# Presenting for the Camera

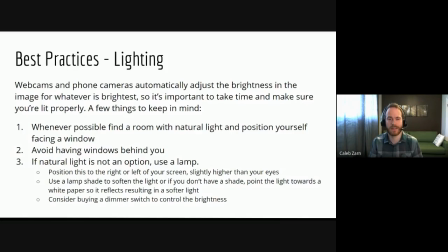(16:08)
If it's not a lampshade type of light, then you can try another method called bouncing it, bouncing the light, and you can do this where you're pointing the lamp at a piece of paper or pointing it at a neutral colored wall, and then the light will bounce back onto your face.
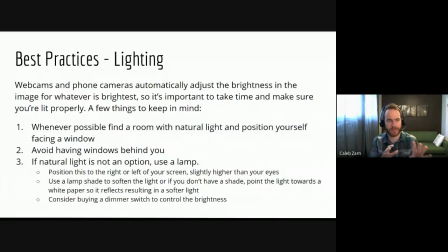(16:27)
And keep in mind that whatever color you're pointing the lamp at, like if it's red paper or a red wall, it's going to be reddish light that's hitting you. So the best rule of thumb there is just use white paper,
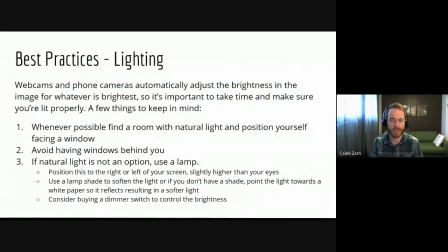(16:41)
a neutral, a light gray or a white wall will do the best for that bounce effect. and then another option to consider for controlling your light is in your lamp would be getting a dimmer switch and this is something that's like $15
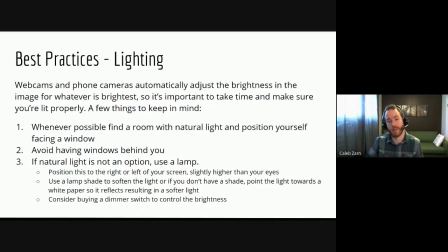(16:58)
you can get it at Home Depot and it just plugs into your wall and then into your lamp and then you can use the dials on there to kind of fine tune the brightness on it if it's too bright you can kind of dial that back a bit so
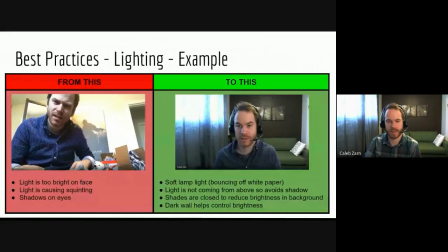(17:15)
here's this example again of of me but just thinking about the lighting here on the left you can see that I'm squinting there's a bunch of shadow under my eyes the light is so bright that yeah I'm squinting and I've kind of created this kind of angry looking
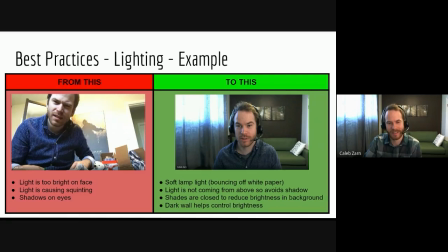(17:34)
face so it's not not at all flattering and the light is bright it's so bright that it's kind of washed out that my skin tone there as well and it's it's also blowing out or overexposing
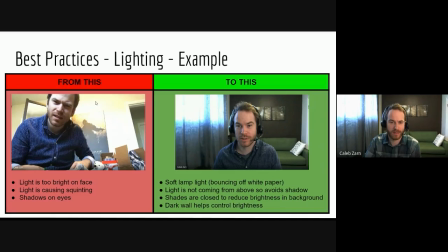(17:50)
this wall that's a kind of a whitish colored wall. So it's super bright. So it's too much. And I'm actually facing a window here, which is, you know, that's supposed to be a good thing, isn't it? Which it is, but it's, it's too bright. So it,
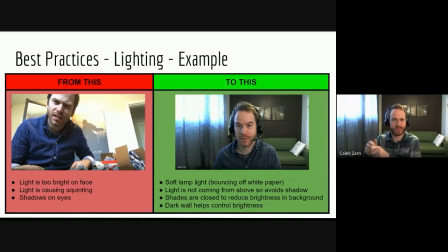(18:05)
something like this could have almost worked if I would have drawn the shades that would have kind of cut down on the brightness of that light, and would have kind of softened it even further as well. So what we want to do, though, is move over to this on the right in the green here, which is my current setup.
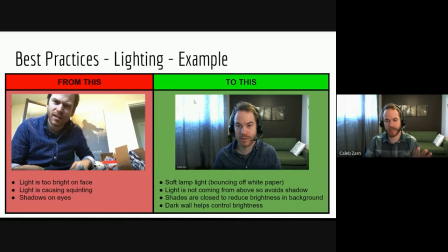(18:24)
And so I've drawn those shades. I've controlled that light that's coming in that's quite bright. And I've introduced my lamp. So I'll just quickly show you what that lamp setup looks like. so
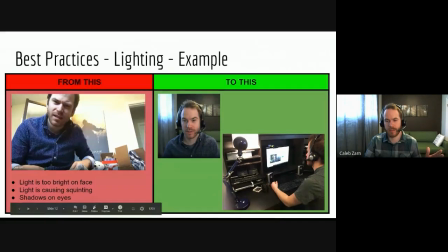(18:36)
it's one of these desk lamps that doesn't have a shade on it so you can't just plop a shade over top so in order to get around that I'm using that bounce method that I was talking about so it's the
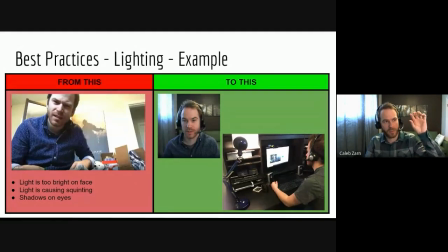(18:50)
light is the harsh light is getting pointed towards that paper and then it's bouncing back a soft light and this effect again could be achieved with pointing a lamp towards a wall and then it bounces off the wall.
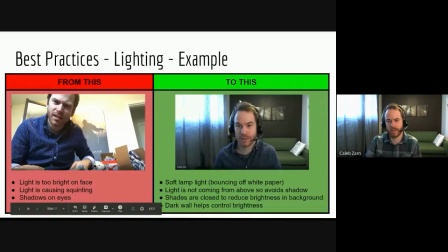(19:06)
Another thing to consider is, and this is just kind of an ideal situation, is having a darker wall behind you. That just helps absorb light and it won't, it'll help the background be darker than you.
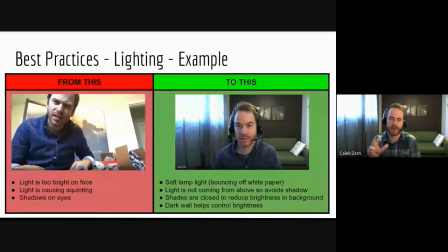(19:25)
So you'll kind of pop and stand out better in front of a darker background like that. As you can see here again, this white wall is just way too bright, you can't see anything there, it's just too blown out.
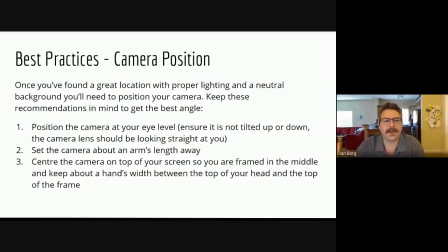(19:40)
So next we're going to talk about camera position. Once you've found a great location with proper lighting and a neutral background, you'll need to position your camera. Here's some recommendations to keep in mind to get the best angle. Number one, position your camera at eye level.
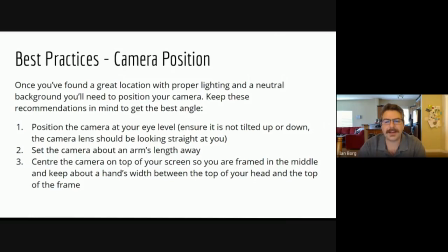(19:57)
Ensure that's not tilted up or down and the camera lens should be looking straight at you. The reason we want the camera eye level is because this is what we naturally do when we're in a face-to-face meeting or sitting down with others across a table.
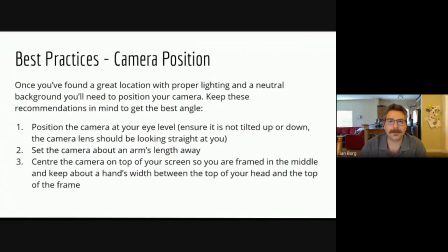(20:10)
We're at eye level with them and we're trying to replicate what we would normally do in a face-to-face meeting on the digital platform.